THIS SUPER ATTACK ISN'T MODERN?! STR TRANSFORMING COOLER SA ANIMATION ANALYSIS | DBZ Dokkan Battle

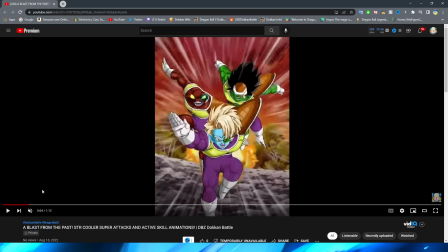Obviously, this is just the SR and rare of all these guys, but the sort of like
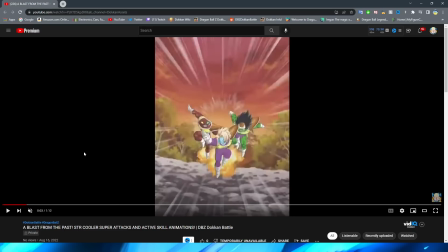redrawn version of it, I guess you would say, quite literally going forward.
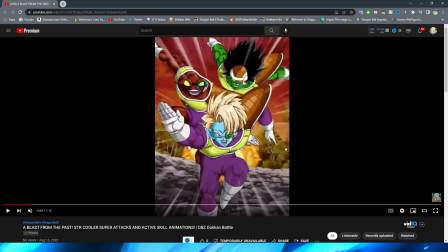This honestly, like back then, this looked okay, but by today's standards, this looks awful, obviously, right?
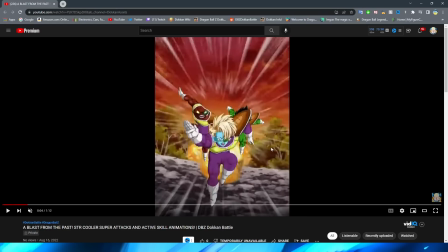This looks absolutely terrible because there's no movement on any of them. There's just an explosion, and you can just tell that it is quite literally PNG sliding forward, right?
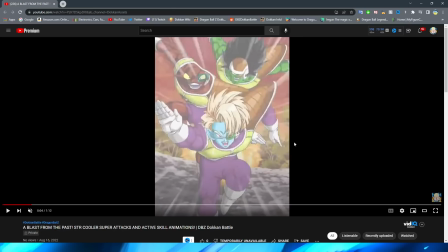It does not look good at all.
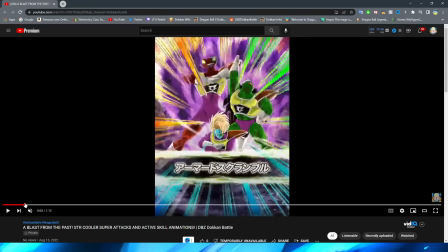However, I do have to give it to them on the transitions here, even though I think that section, by today's standards, looks not that great.
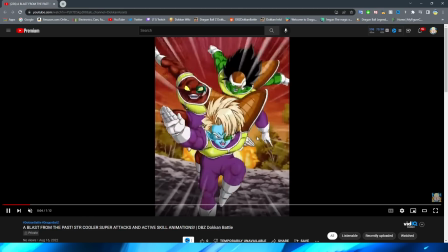They do fade into white for that, and then they fade to white again to transition to the next scene,
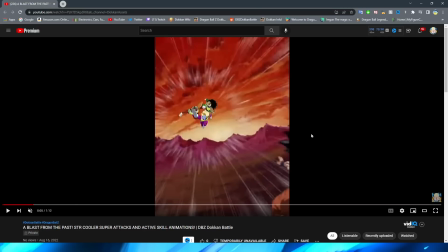which is great because I feel like a lot of modern essays don't do that, and they just cut from one scene to another. So it's nice to see that, right? Because I feel like it's a lot more of a fluid transition, excuse me. Again, we have basically just the PNG sliding forward here with these two guys sliding off.
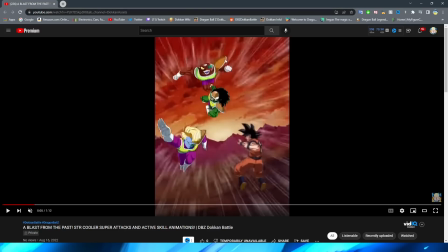I think that this isn't as bad because they are on the screen for a lot quicker than the main focus of that other section, right? Obviously here we have the fade from Dore, right, where he fades into this pose right here.
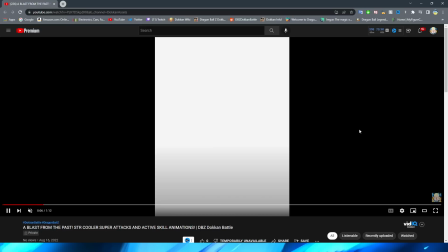Thankfully, they do have a quick one, but that kick does not feel very impactful. There isn't really, you know, any too much oomph behind it, right?
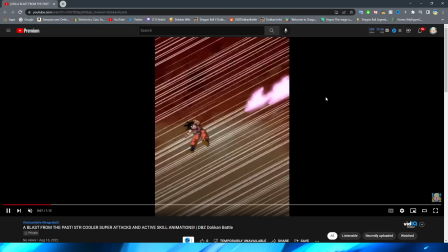You have Naze launch his attack here, which I think that section looks pretty good, to be honest. I really like the effect of the key.
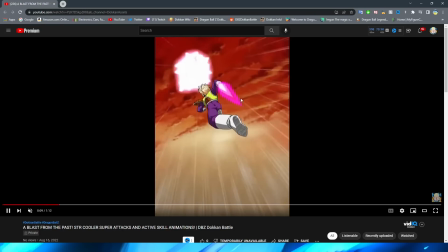I think that they definitely nailed that too. Thouser going in with the Keyblade, which is really cool.
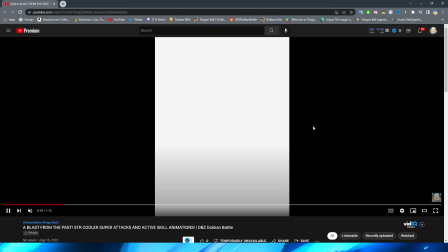This is also very nice.
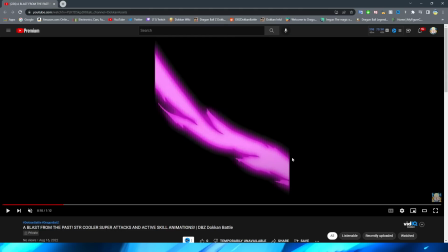Funny enough, we've seen this a bunch in a lot of modern essays where they do these impact frames, especially with like sword slashing and stuff like that. Very, very cool.
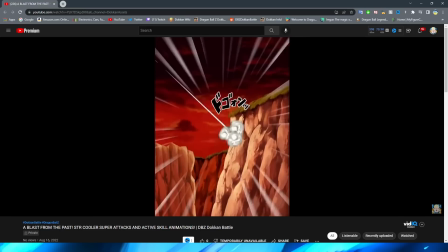And honestly, this might have been one of the first essays to do that, or maybe one of the first, of a group of essays that do that, right?
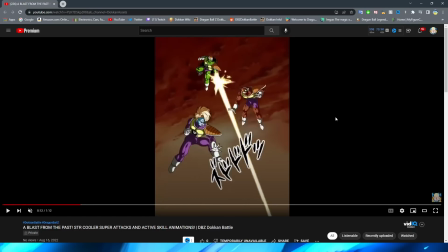That's probably earlier in release. So obviously this is when they're destroying the planet, trying to, you know, basically take out Goku and Krillin. It's interesting that they sort of splice this together because obviously some of that is like from the fights with Piccolo that they each had.
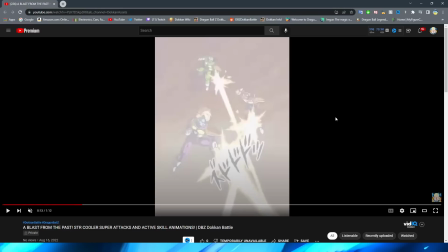And then obviously this is like a later section where Goku's hiding, right? I think that this section honestly looks okay where they're just firing the Ki Blast.
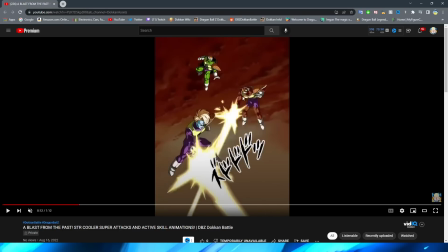I don't know why they decided to fade Thouser when like Dore and Naze just, you know, go in and out like that.
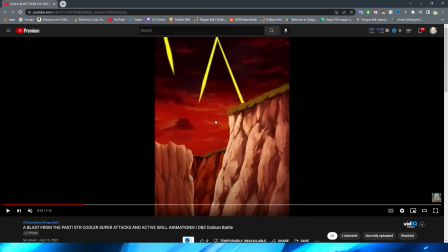I don't know. It seems like a very strange decision as well. Another white fade, which is very interesting. You have the Ki Blast hit the earth as well.
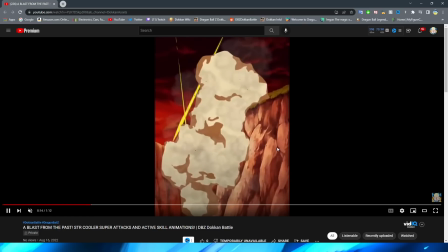I think the rock effects and the smoke look really good. I will say the Ki does feel a little bit not very impactful, or it doesn't have a lot of like weight to it, I guess you would say, right? It definitely just feels like they're throwing sticks towards the planet. You know what I mean?
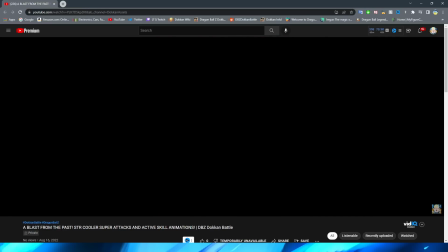Definitely not too crazy, but
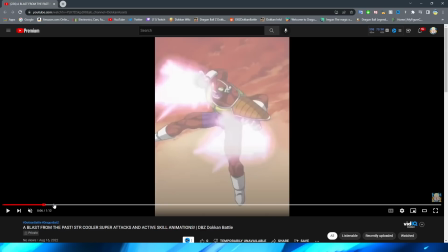I will say, all things considered, even though obviously there are some sections of this that are a little bit rough, there is definitely some good things in here.
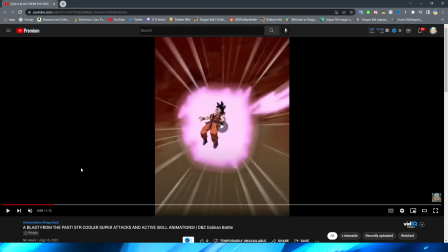And again, some things that, you know, later on more Dokkan essays would do, like the very nice key effects on Naze's attack.
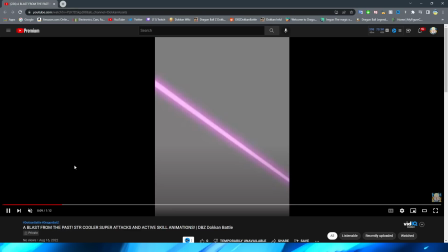Obviously, the slash from Thouser right here, right? That's very nice.
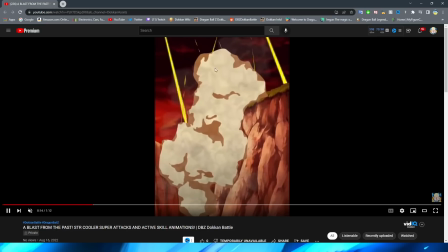Obviously, the smoke effects also look very, very nice. And a lot of Dokkan essays in the modern day have very nice looking smoke effects.
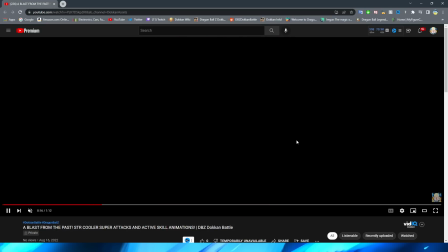So there is some good. Obviously, it hasn't aged the best, but of course, we have the boy Cooler now.
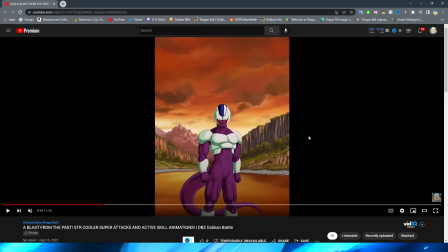And I gotta say, I think he's aged pretty well, honestly.
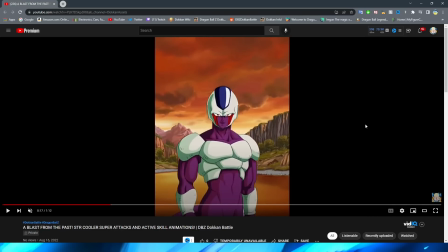So, of course, we have the zoom in on his face here, which, funny enough, this is almost like a bootleg intro animation, if I do say so myself. Like, this is kind of something that gives me the same feeling of an intro animation, right?
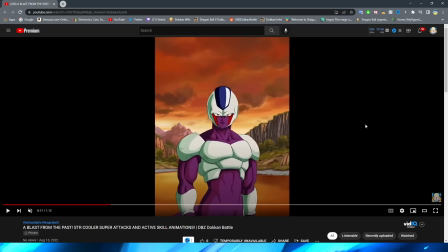Where obviously it's just the characters showing up and then they would say a little something, but of course in this case it's just Cooler on the screen.
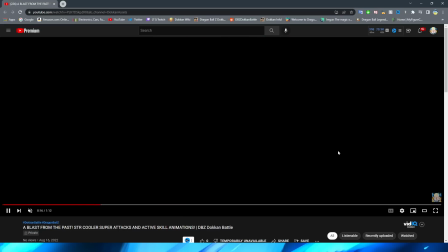You know, they literally just fade into him and then bam, there he is, right?
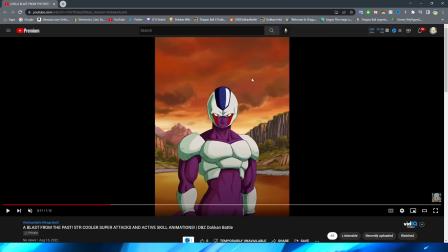But still very cool. And honestly, like, they didn't really need to do much for this or like really make him move or anything like that, because I think that the render looks good.
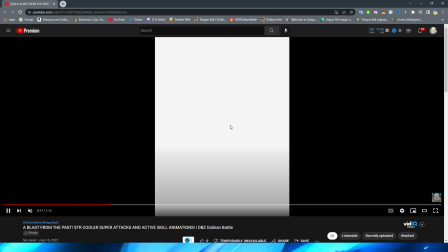Does he smile? I can't tell if he was always smiling or if he had a scowl before.
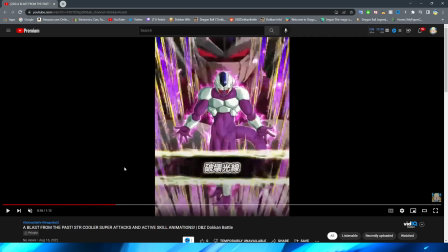By the way, very early transition into the card art on the unfeatured unit and on this one too.